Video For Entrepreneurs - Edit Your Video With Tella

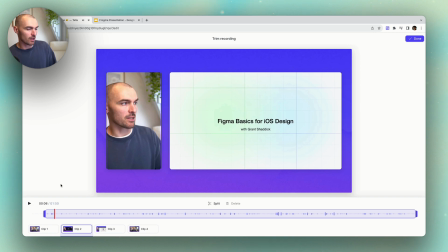(4:05)
So this is my We can probably cut out the okay and the so, and so we can set the point that we want to trim based on that.
Okay, so.
So yeah, we don't need me saying okay, so, because I say that too much.
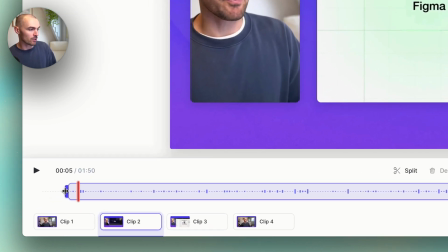(4:19)
And I've paused the playhead here. And so all I want to do is grab this and then let it snap into place at that point.
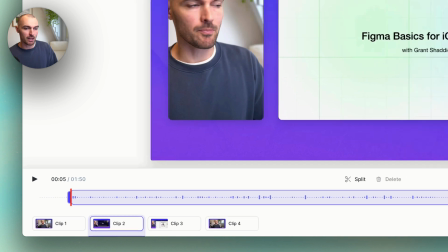(4:27)
And this is the perfect starting point. So you can just pick the point at which you want to trim to.
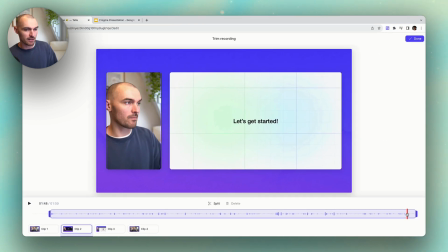(4:33)
So you just find that like this, and then that can be your guide. And so you can just grab the handle and then move it to exactly that spot so you can get the most accurate trim. So the next thing for us to do is to remove some mistakes in the middle of the video. So we've only been talking about trimming the start and the end, but that's not always it.
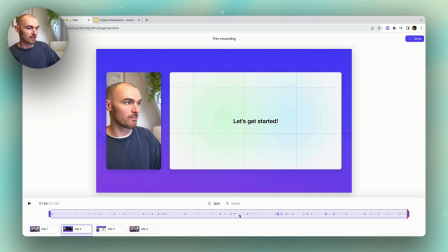(4:53)
Sometimes there's stuff in the middle, like ums and ahs and silences and weird things that you say that you want to cut out. And
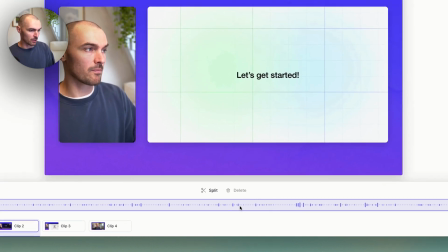(4:59)
so I want to remove a part from the middle of my video. So I'm going to show you how to do that. So let's just see where my speech ends.
System.
So I can see I'm kind of rambling there. That's not what I want to include in the video.
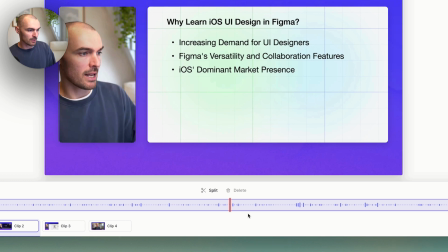(5:17) And collaboration features are great.
So I want to stop it there at great. And then I'm going to hit X on my keyboard, or I can press the split key. So if I press split, you can see that that now makes two separate segments. So the next thing for us to do is to find out where we want to pick the speech up again and cut out everything in the middle.
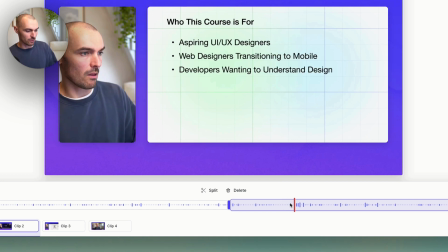(5:38)
So yeah, just after that, that's where I want to cut out. So I hit X again or hit the split button. And now I've got these three segments. And so I want to keep this one and keep this one, and this middle one I want to get rid of, and I can just press delete, and now we're done.
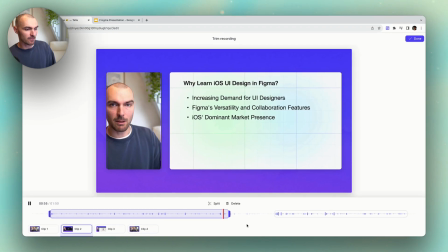(5:53)
And so you can play that back and see how that sounds.
Collaboration features are great. Who's this for? Basically for us.
It just picks up exactly where I want it to, which is on this next part of the slide. And all this rambling in the middle, I can get rid of that stuff.
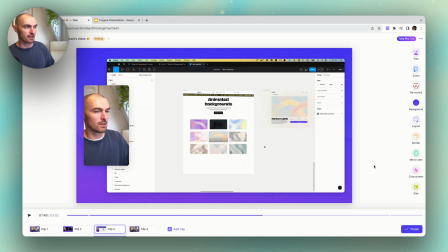(6:09)
Now, the last part of fixing mistakes that I want to show you and to talk about is cropping. So cropping is where you fix your screen recording. So here you can see I've recorded my screen. It is a demo of Figma, an application on my computer,
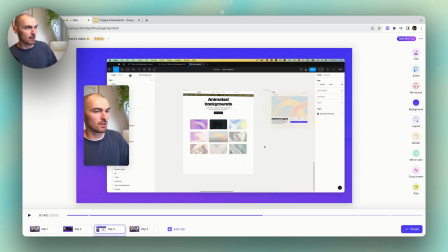(6:25)
and it's kind of got everything I want to be in there, but it's got this menu bar from my Mac at the top,
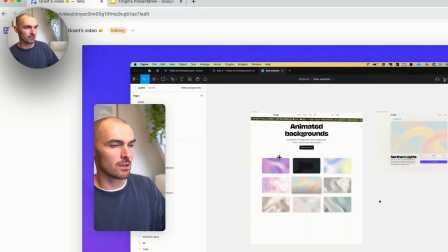(6:33)
which I don't really need in there. It doesn't really add a lot to it. I'm not ever interacting with it.
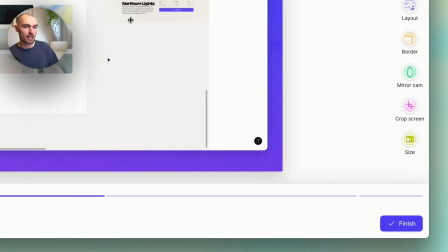(6:38)
It's just kind of a distraction from the main content. So you can head over here and press this button, crop screen.
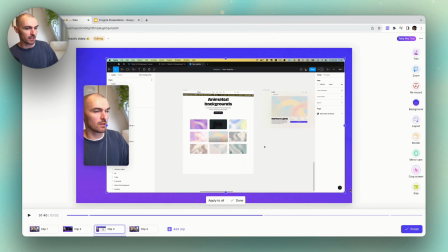(6:43)
And then that will open up this crop tool on the canvas here, and you can just grab the handles and adjust that to the point at which you want to cut off.
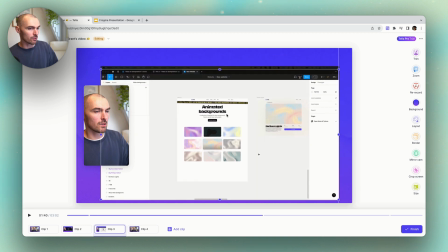(6:52)
So we can say we want to cut it there. And equally, if you wanted to remove other parts, so maybe you wanted to cut off this, then you can do the same thing like that. This is really handy for removing unnecessary stuff from your screen recording, so you get a much cleaner end result.
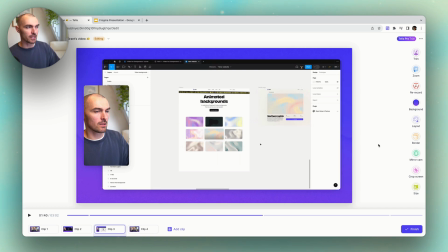(7:08)
So if ever you record something in full screen and there's a part of it that you don't want there, you can just use this tool to tidy it up.
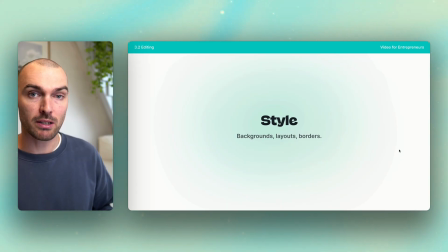(7:18)
So now that we have fixed up our recordings, it's time to make them look a little bit nicer by adding some style.
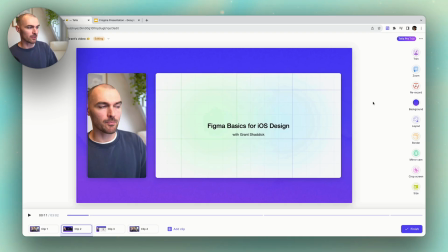(7:24)
So the first thing we're going to do is to work on our video's layouts. So we've got four different clips here, and there's two different kinds of them.
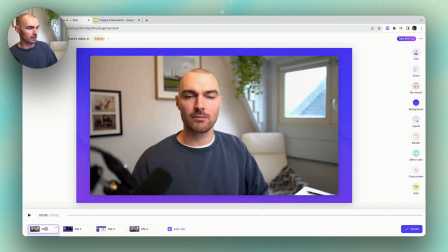(7:33)
These two are both screen recordings, and then the last and first are both camera only recordings.
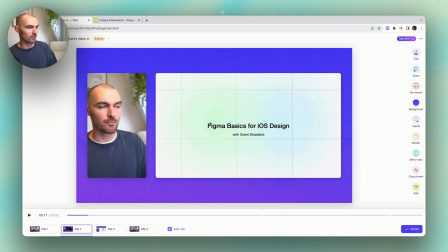(7:39)
So we're going to have two different types of layouts that we're going to be using here. Now, for this first one, this is just me going through a series of slides. And so this kind of layout is actually pretty good because there isn't a ton of information on the screen. It's all quite readable. So it makes sense to keep some emphasis on me, the speaker,
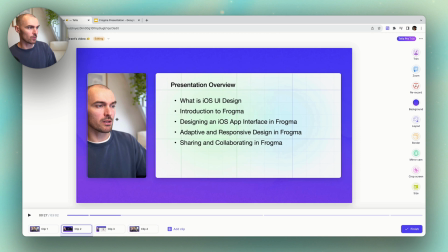(7:57)
because I will expect that viewers will need to watch what I'm saying for a decent amount of it. So this layout is pretty good, but we could change that by clicking on the layout option. And then there's a bunch of other options that we can try.